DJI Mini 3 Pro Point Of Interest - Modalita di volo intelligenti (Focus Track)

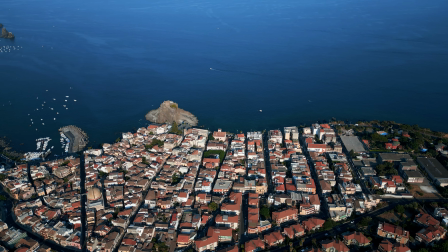(4:16)
Possiamo rendere le cose più dinamiche aggiungendo altri movimenti con le due levette per rivelare la larghezza della baia.
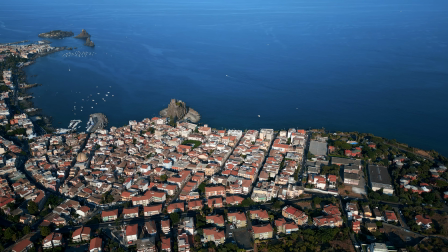(4:23)
In questo caso sto spingendo la levetta destra lateralmente per allontanarmi dal target e ampliare la visuale durante la rotazione.
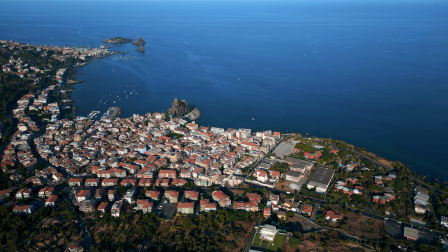(4:31)
Sto anche abbassando molto lentamente la quota per posizionare meglio gli altri paesini.
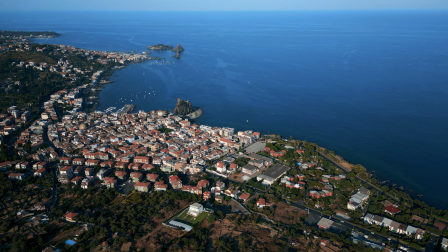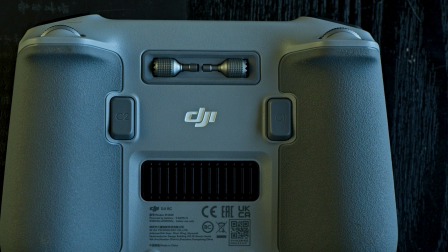(4:44)
Con il Mini 3 è possibile utilizzare la rotellina sinistra del telecomando per applicare
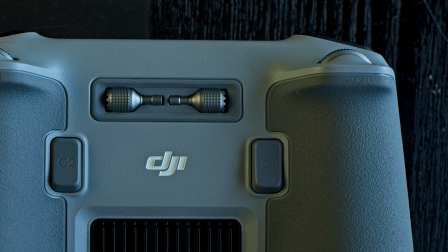(4:50)
uno zoom progressivo fino al 200% mentre si utilizza point of interest.
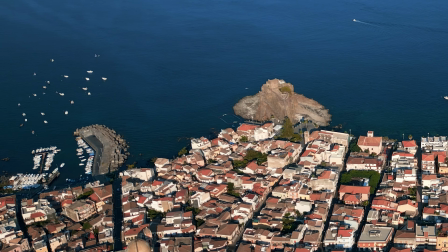(4:59)
Torniamo all'ultimo esempio. Questa volta iniziamo con uno zoom del 200% sul castello normano del villaggio.
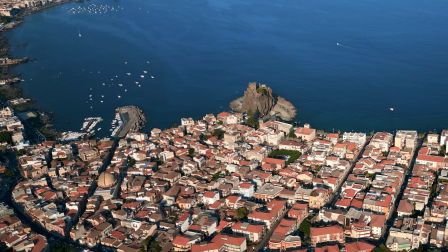(5:06)
Quindi utilizziamo point of interest con lo stesso movimento di prima effettuato con le levette ma questa
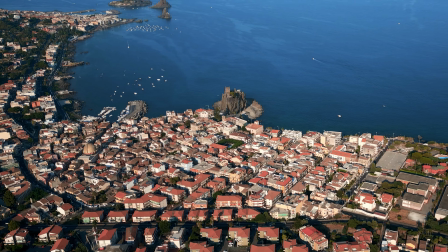(5:12)
volta riduciamo lentamente lo zoom fino al 100% per rivelare la scena in maniera ancora più interessante.
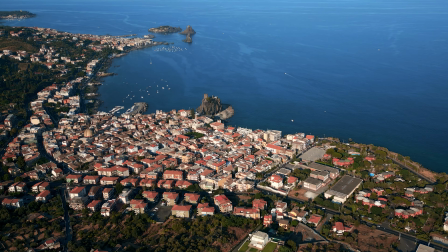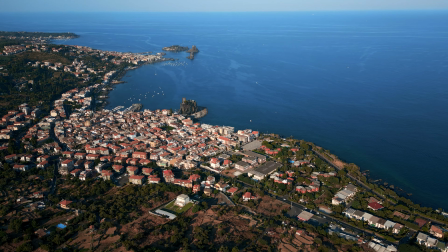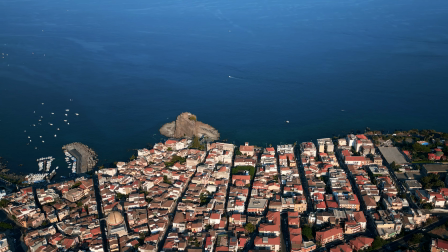(5:28)
proviamo adesso il contrario questa volta partiamo dalla vista normale al 100% per poi zoomare gradualmente sui paesini in lontananza fino al
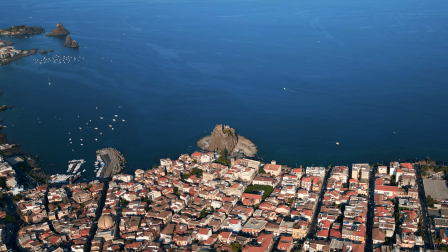(5:36)
200% l'effetto di parallassa è incrementato in quanto lo zoom comprime la distanza tra i villaggi che adesso sembrano più vicini tra loro
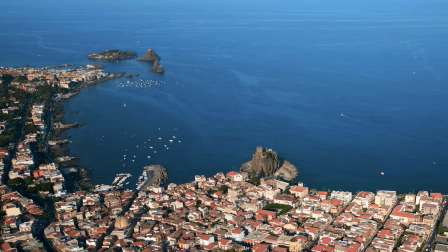(5:48)
si noti che lo zoom del Mini 3 è digitale quindi ci sarà una notevole perdita di risoluzione
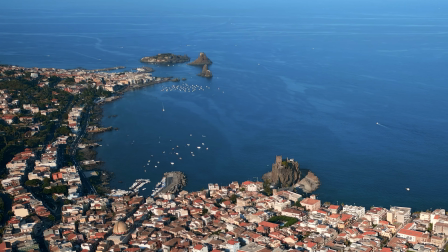(5:53)
ma questo non è un problema quando si filma in 4K e si codifica in 1080p.
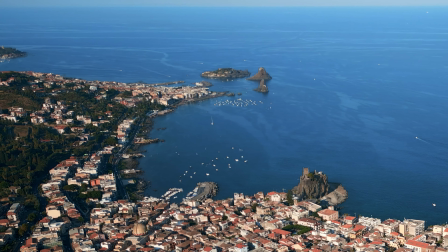(6:00)
Lo stesso effetto può essere eseguito in maniera più flessibile aggiungendo lo zoom durante la post
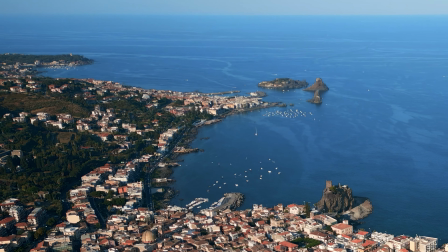(6:05)
elaborazione ma l'uso della rotellina rimane utile per gli utenti che non fanno editing su computer. Quando utilizziamo le levette del telecomando con point of interest in alcuni casi possiamo effettuare alcuni movimenti che possono essere seguiti in maniera simile a con Spotlight. Ho realizzato due video specifici sulle altre due modalità di volo intelligenti, Spotlight e Active Track. Troverete un link alla fine di questo video e nella descrizione qui sotto.
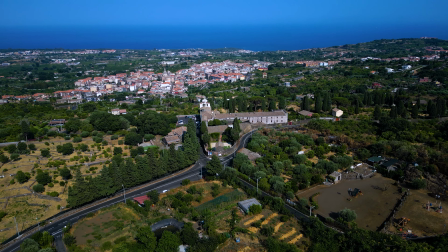(6:39)
Questa è una scena con un'eccellente parallasse, poiché abbiamo il monastero in primo piano,
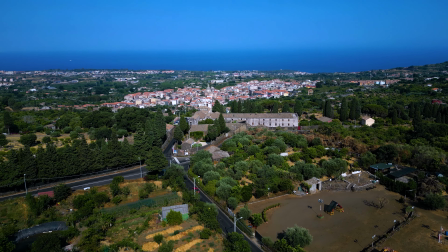(6:44)
diversi villaggi, alcuni pendii e il mare a distanze diverse.
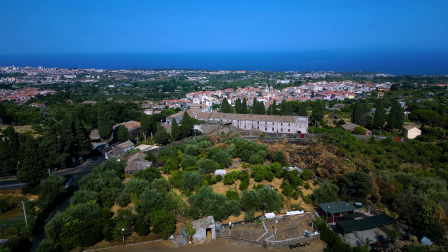(6:50)
Utilizzando Spotlight dopo aver impostato la sommità del monastero come avversaglio,
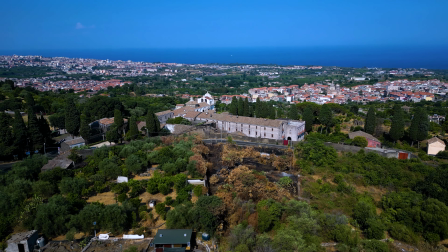(6:54)
mi sposto in diagonale per mantenere la fotocamera sul target mentre scendo di quota,
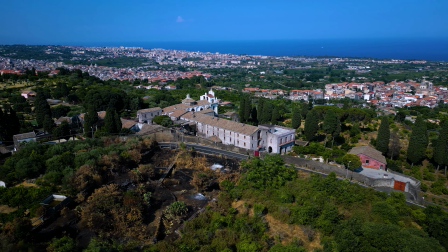(7:00)
rivelando così i diversi strati sullo sfondo per un effetto interessante.
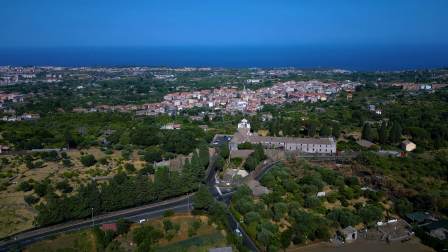(7:07)
Proviamo lo stesso movimento utilizzando Point of Interest.
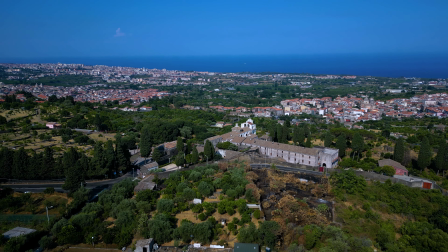(7:12)
Come si può vedere i risultati sono simili ma con un aroma diverso. Si può preferire l'uno o l'altro a secondo della situazione.
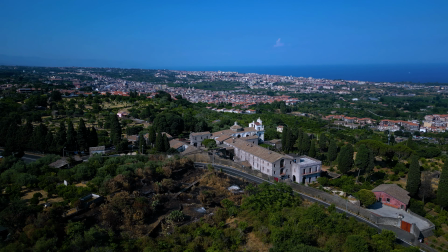(7:22)
Come vedete con Point of Interest il movimento è leggermente più arrotondato. Ho messo insieme una playlist con tutti i miei tutorial sui diversi aspetti del Mini 3 Pro, non soltanto le altre modalità di volo intelligenti ma anche Master Shot, Quick Shot e molti altri. Potete guardarli facendo clic sul collegamento allo schermo e non dimenticate di premere il pulsante mi piace se trovate questo video interessante.
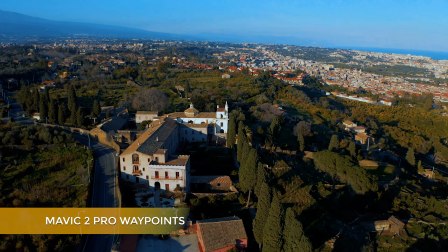(7:50)
Il Mavic 2 Pro aveva una modalità intelligente chiamata Waypoint, che era la preferita di molti utenti.
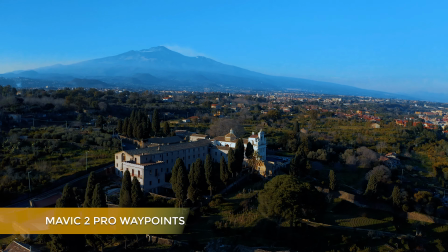(7:57)
Permetteva di impostare due o tre punti per eseguire movimenti cinematografici complessi che non erano possibili in nessun'altra modalità.
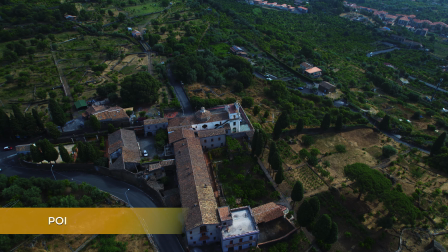(8:06)
Purtroppo Waypoint non è più disponibile, ma utilizzando Point of Interest o Spotlight in combinazione con le due levette del telecomando,
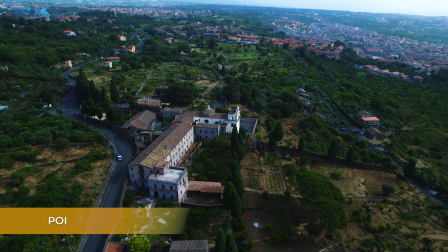(8:14)
siamo in grado di replicare quasi tutti i tipi di movimenti.